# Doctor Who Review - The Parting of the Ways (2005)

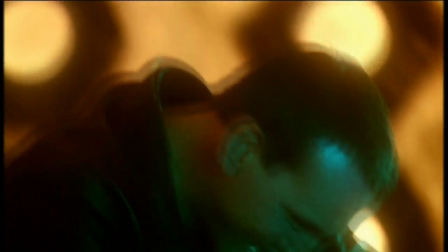34:07 Imagine me with no head. and don't say that's an improvement but it's a bit dodgy this process you
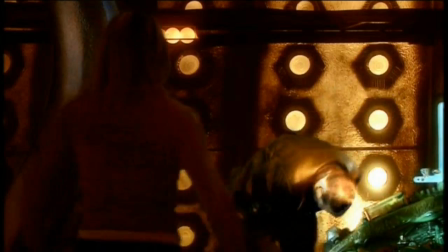34:15 never know what you're gonna end up with you
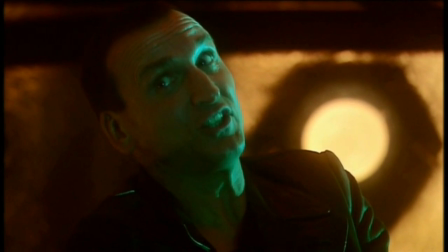34:20 see rose is in the same position as the audience who started watching 13 episodes ago they may have no idea what is going on here and
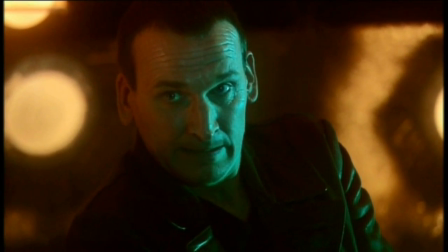34:27 the way the doctor's lines are written is as if the doctor understands that rose will be scared and confused but he's trying to
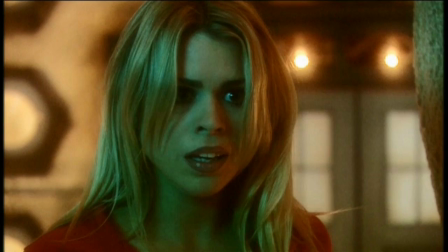34:34 make things easy for her and by proxy the audience he explains simply what is going to happen and why it will be okay.
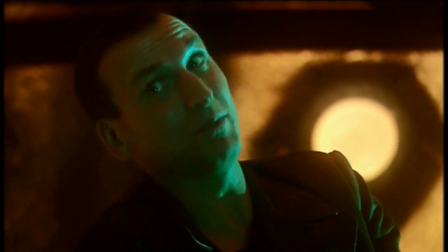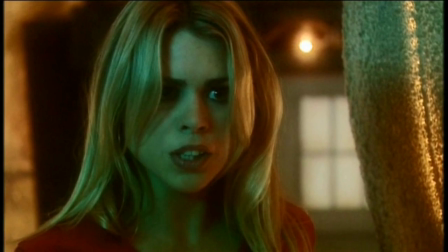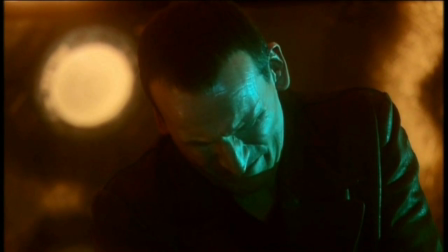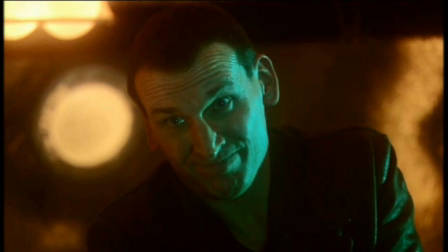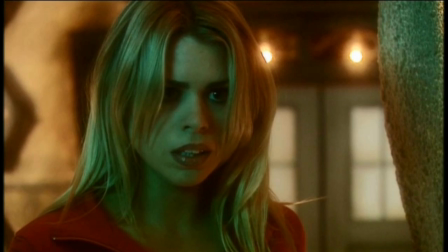35:17 Not with his daft old face.
He goes out with a smile though.
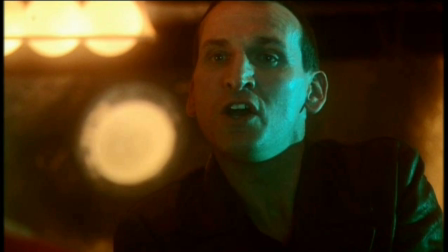35:22 That's the most compelling thing about this scene. This is not a time for mourning. This is not a time for being sad.
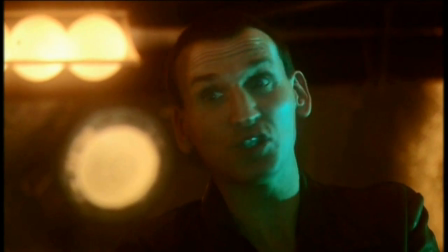35:28 The Doctor is going to change his face but he is okay with that. And as a result, the audience is okay with it too.
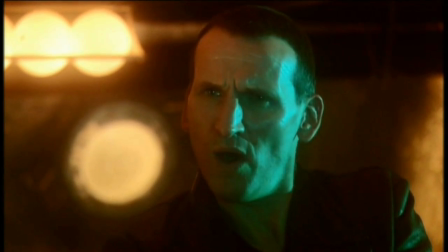35:35 There's no moping, no shouting, no tears of resentment.
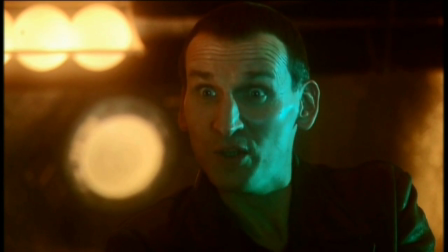35:39 The Doctor is making things easy on Rose and on the audience by embracing the change.
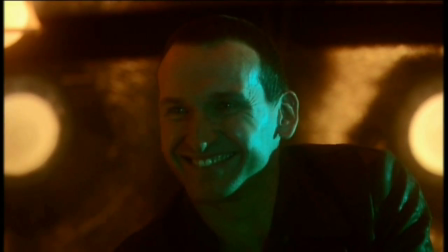35:44 And that is what regeneration is all about. Goodbye, Christopher Eccleston.
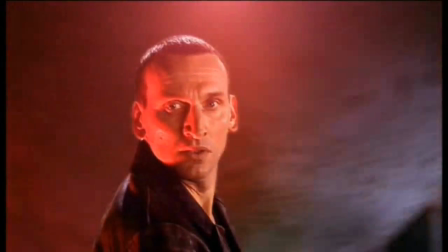35:50 You were truly fantastic. I don't think we've had a doctor as good as you since.
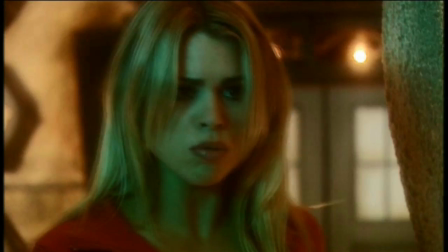35:57 And before I go... Don't say that. Rose.
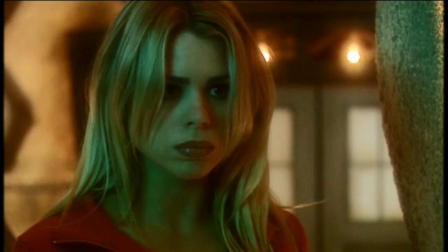36:03 Before I go, I just want to tell you, you were fantastic. You were absolutely fantastic.
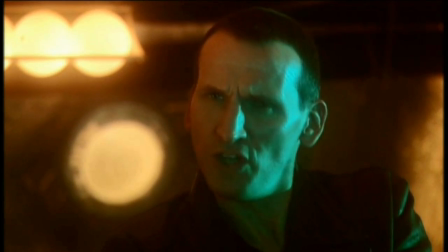36:12 And you know what?
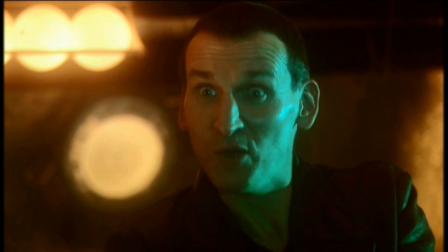36:17 So was I.
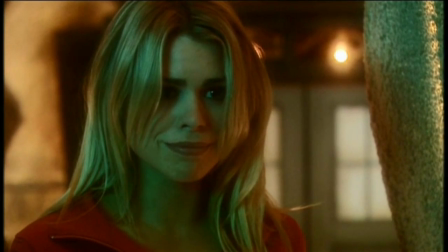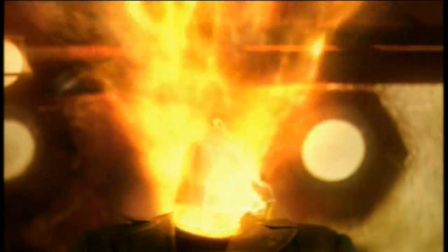36:25 And the regeneration itself is spectacular. It's an explosion of colour, almost violent in its power, but it's a fiery rebirth.
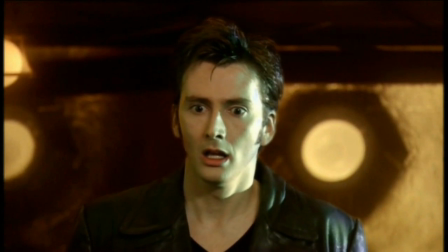36:34 And then, David Tennant, you handsome man. The future and the past is in safe hands with you.
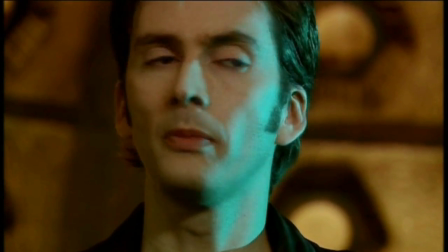36:42 Hello. Okay.
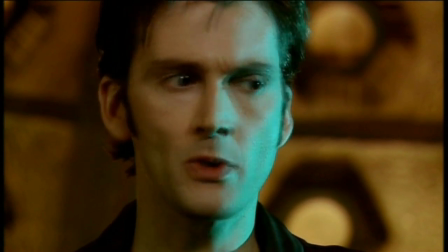36:47 New teeth. That's weird. So where was I? Oh, that's right.
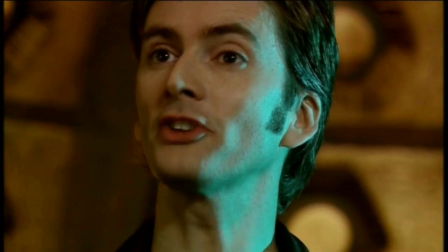36:52 Barcelona.
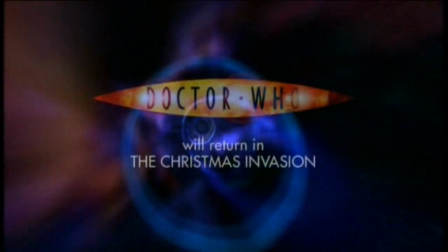So there we go. That's it for my review for Sirius this time. So yeah, like I said, like, subscribe, leave a comment, share this video around with all your friends because it really helps me out. So there we go. That's Doctor Who Series 1 done. And if you don't mind, I have a little bit of unfinished business to take care of. This is going to be interesting. I'll see you guys next time.